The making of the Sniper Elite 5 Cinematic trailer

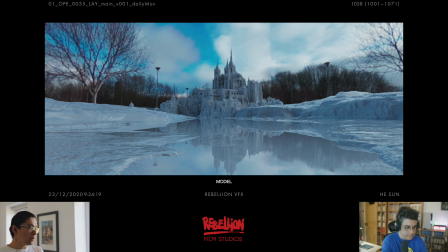(31:55)
So, and then we started the environment build, because the trailer actually, one of the things the trailer emphasizes is that the large environment, large level that a player will be able to play and interact to. So we expanded that even further in here.
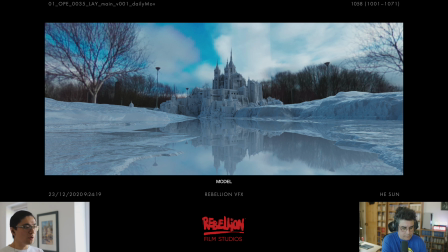(32:14)
So it's not only in that island, but also the surrounding area that you saw here. So all the terrains that you saw are using Houdini high field that generated procedurally and as an expansion of the game player area, if you like.
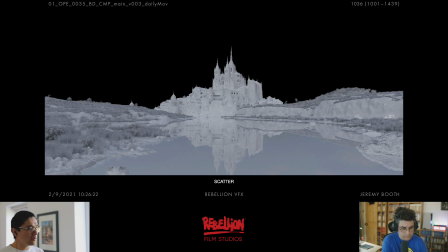(32:32)
And then we have a scatter system that allows you to generate the vegetations on top of the high field.
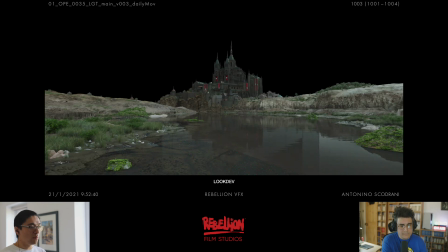(32:42)
Again, all of this is done procedural, and even the look that you're seeing here, a lot of them are just noises, patterns, and blend on top of each other, and to give you that realism. But the reason we're going with so procedural heavy is that
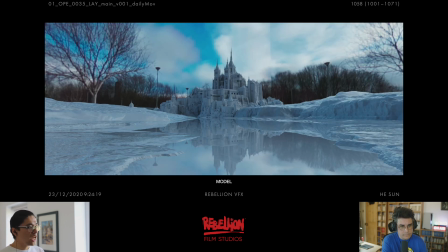(33:01)
because it allows us to change back from the model. So let's say if you wanted to, if you're supervisor or director and asking, can we have that terrain a bit lower, but, I already generated the vegetation, that means I have to redo it.
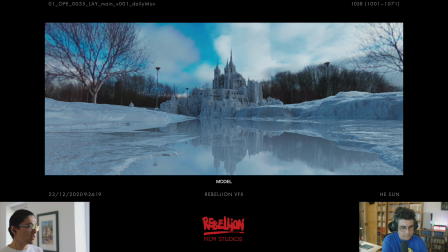(33:18)
And with a procedural approach, you don't have to, because then if the terrain is lower, and when you open up with Houdini,
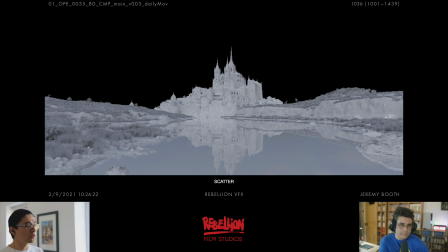(33:24)
it will automatically recrook the entire graph that you have generated, and which then all the stuff will just fall into places automatically, which is really flexible and huge time saving in a sense.
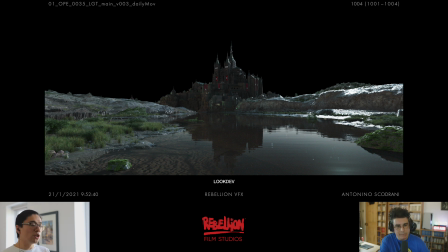(33:38)
When we started doing the look dev, and we knew that even this shot was only going to be done for early morning, but for the purpose of the accuracy of the material, how the material will behave with different lighting,
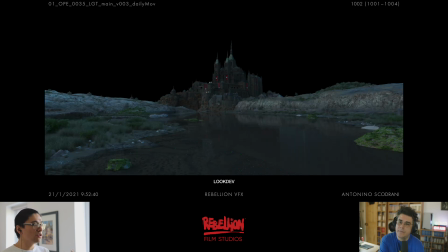(33:52)
we still looked at this under different lighting conditions just to check every material is physically accurate.
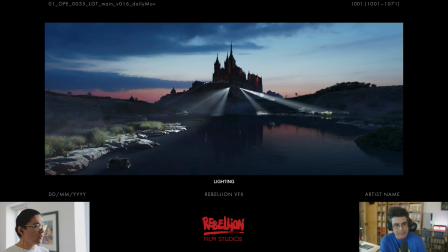(34:00)
And then once we know that gives a lot of freedom for the lighting department to basically lit this thing and don't have to worry about the material not behaving correctly. So everything you saw here, and including the volumetric light, are completely done in the lighting.
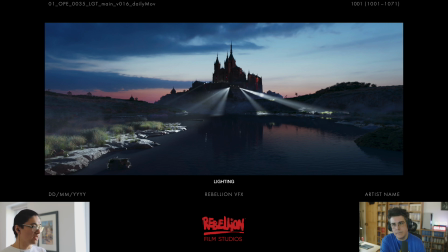(34:17)
So we actually use a lot of CG rather than a comping at the very end. We want to give the comper a good a ballpark to work with, and they can just work on the detail rather than have to worry about, can I have a generate this volumetric light or something,
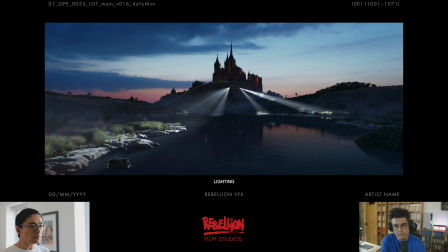(34:34)
because we can do that in CG. And this is the DMP passes with the comp.
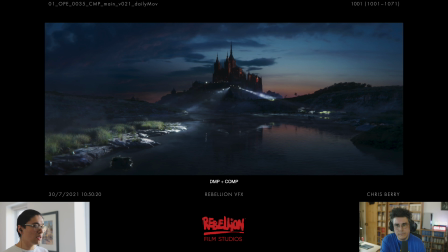(34:40)
Obviously, you can see the comp department has added some noises inside of the searchlight that give that extra realism. But also the DMP artist has done some DMP touch up on the cliff to give you that extra details and that you saw in the trailer.
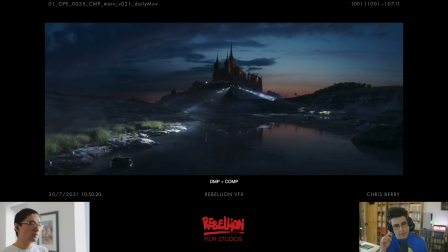(34:59)
The cool thing about this, before we jump into the next thing, the cool thing about what Sun is describing is that, yes, you're probably considering, well, the shot was nighttime, and why did you have to focus your attention to have this accuracy so that because you knew it was nighttime?
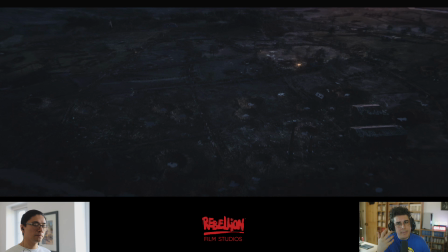(35:15)
And on an older, back in the day, that would be the choice.
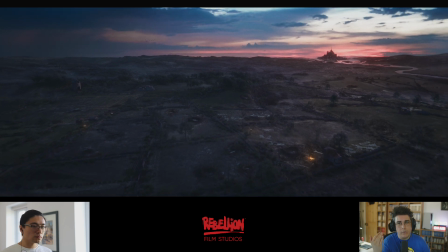(35:20)
The choice would have been, we would just maybe done it in matte painting, or we were actually probably would have done it on just nighttime and then figure it out.
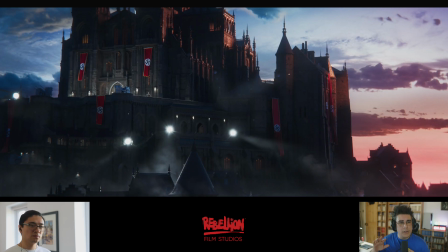(35:28)
But the cool thing about doing it this way is not only it allows you for changes if you need them, not that we had to change.
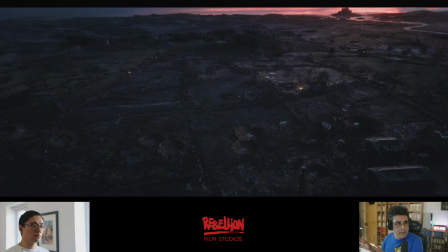(35:36)
We didn't have to change to a daytime shot, fortunately. That was not the case.
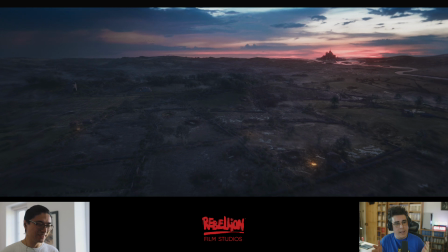(35:40)
But the advantage of working this way is that you can ground your shot in reality.
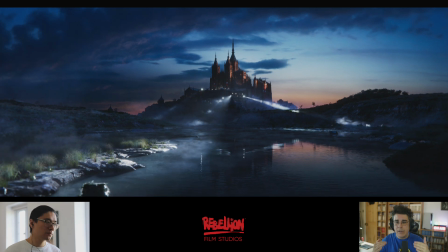(35:46)
Everything is real. It's the correct lighting, correct materials. Everything is as it should.
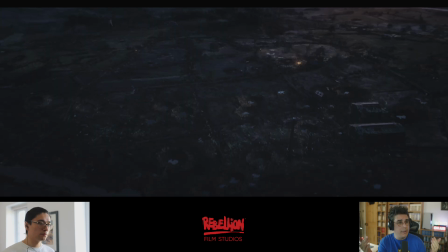(35:51)
So you start with the real, and then you work on top to make it better and to make it sometimes more stylized,
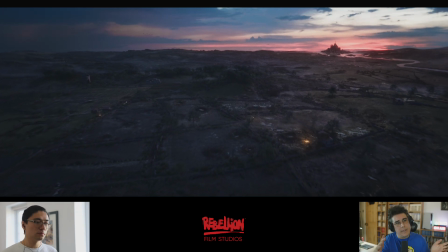(35:59)
sometimes less stylized, sometimes more real, sometimes less real.